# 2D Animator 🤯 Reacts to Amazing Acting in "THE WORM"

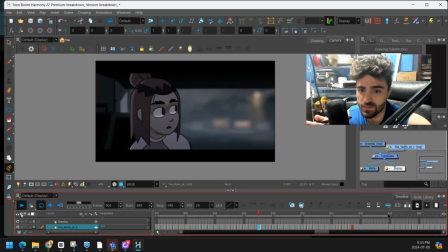(4:08)
I love this head turn so much, right? There's so much anticipation even before the actual turn.
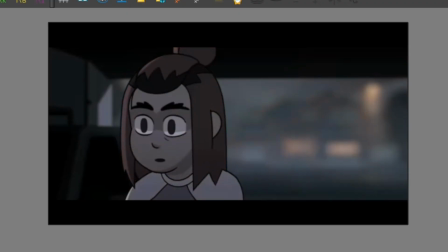(4:14)
The head moves up, and then the eyes follow after. They're delayed.
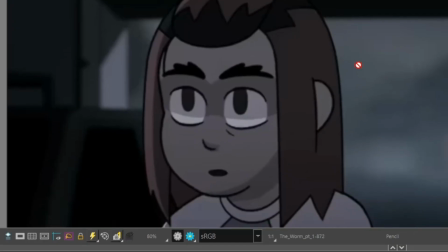(4:18)
And we have that same little eye dart that we had at the beginning to kind of make it look like our character's contemplating something in their head.
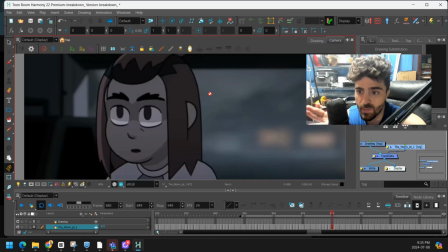(4:27)
So the eyes look as we turn. Remember, this is rigged, so this tweens pretty well, and then we pop. We flip the character head here. And then we cushion that action so it kind of hides that flip. Right, and if we track these eyebrows, you're going to see it's kind of a nice curved path.
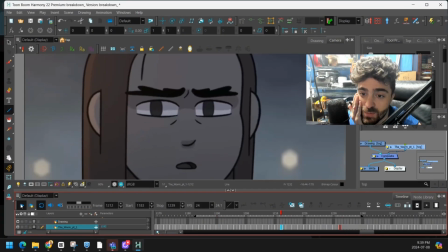(4:49)
Right, it looks really nice. Close-ups are pretty fun to do as well with rigs. You can really kind of push the expressions and have a lot of fun.
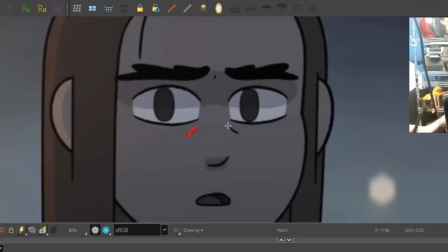(4:57)
I'm pretty sure Like these lines on the face,
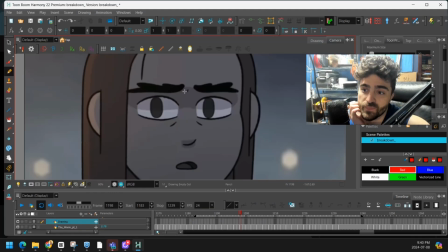(5:01)
either they were added to the rig after, or there were like layers you could turn on and off. But look at the difference it makes when you add those lines. She's really straining and squinting her eyes. If we just took those away, it wouldn't really have that same impact.
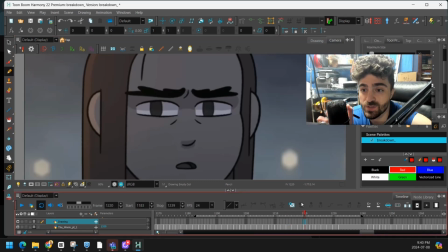(5:18)
Especially for close-ups, sometimes it's a good idea to add parts to your character rig to kind of plus those expressions.
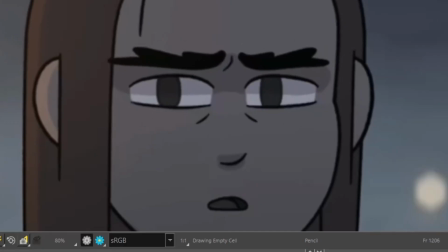(5:26)
This is pretty simple, dude. It's probably just a couple drawings that move with the eyebrows, and it looks great.
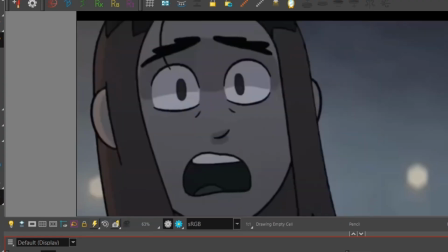(5:31)
Look at the change of expression here. We go real squashed to super stretch, and they even shrink the pupils, which is good.
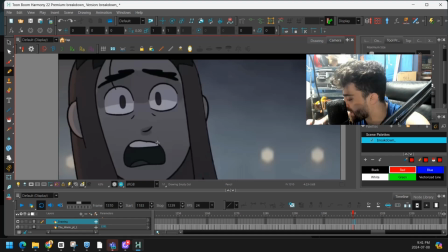(5:39)
I wonder if they put a deformer on the mouth, or they drew different drawing substitutions.
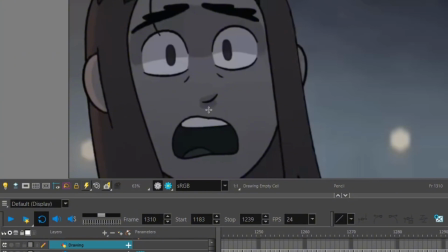(5:45)
The way it transitions, I'm thinking maybe they did a deformer, or maybe a combination of both.
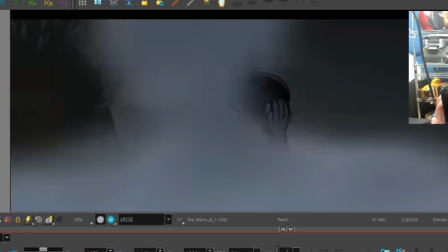(5:51)
I think this is probably the most impressive shot in the entire short.
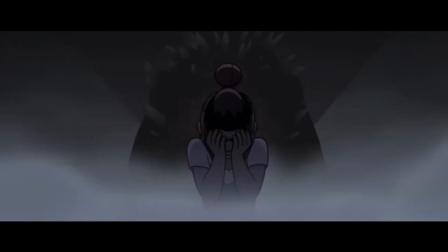(5:57)
I'm not sure how they did this. I'm guessing they still used the rig. It could have been hand-drawn, but if they used a rig, this is so hard to do. Normally, rigs don't tween that well all views, right?
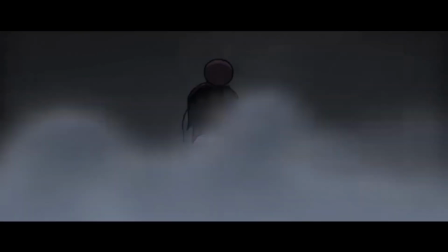(6:09)
There's pieces popping in and out of Z depth. Things are flying all over the place.
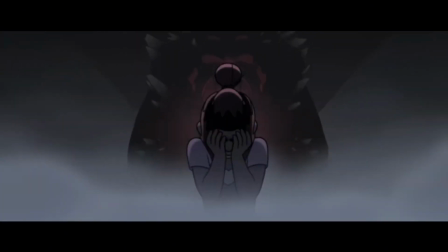(6:12)
Usually, you do a quick turn to hide those imperfections, but here, we are seeing every angle of this character. Of course, the smoke helps hide some things, but we're still taking a pretty good look at her face.
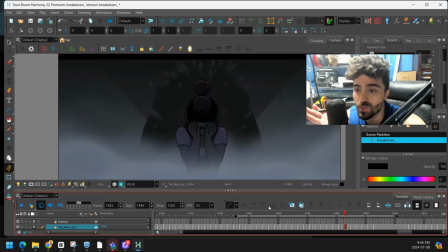(6:29)
So if this was done with a rig, that is super, super impressive. Those are a few of my favorite shots from The Worm. So I really love the acting choices they made. Characters all felt really alive. It didn't feel cut out at all. All the effects animation, like the smoke and the mist, was also really well done. And it just added overall to that horror vibe. So let me know if you guys have seen this short, and post in the comments your favorite 2D animated short. Guys, till next time, thanks.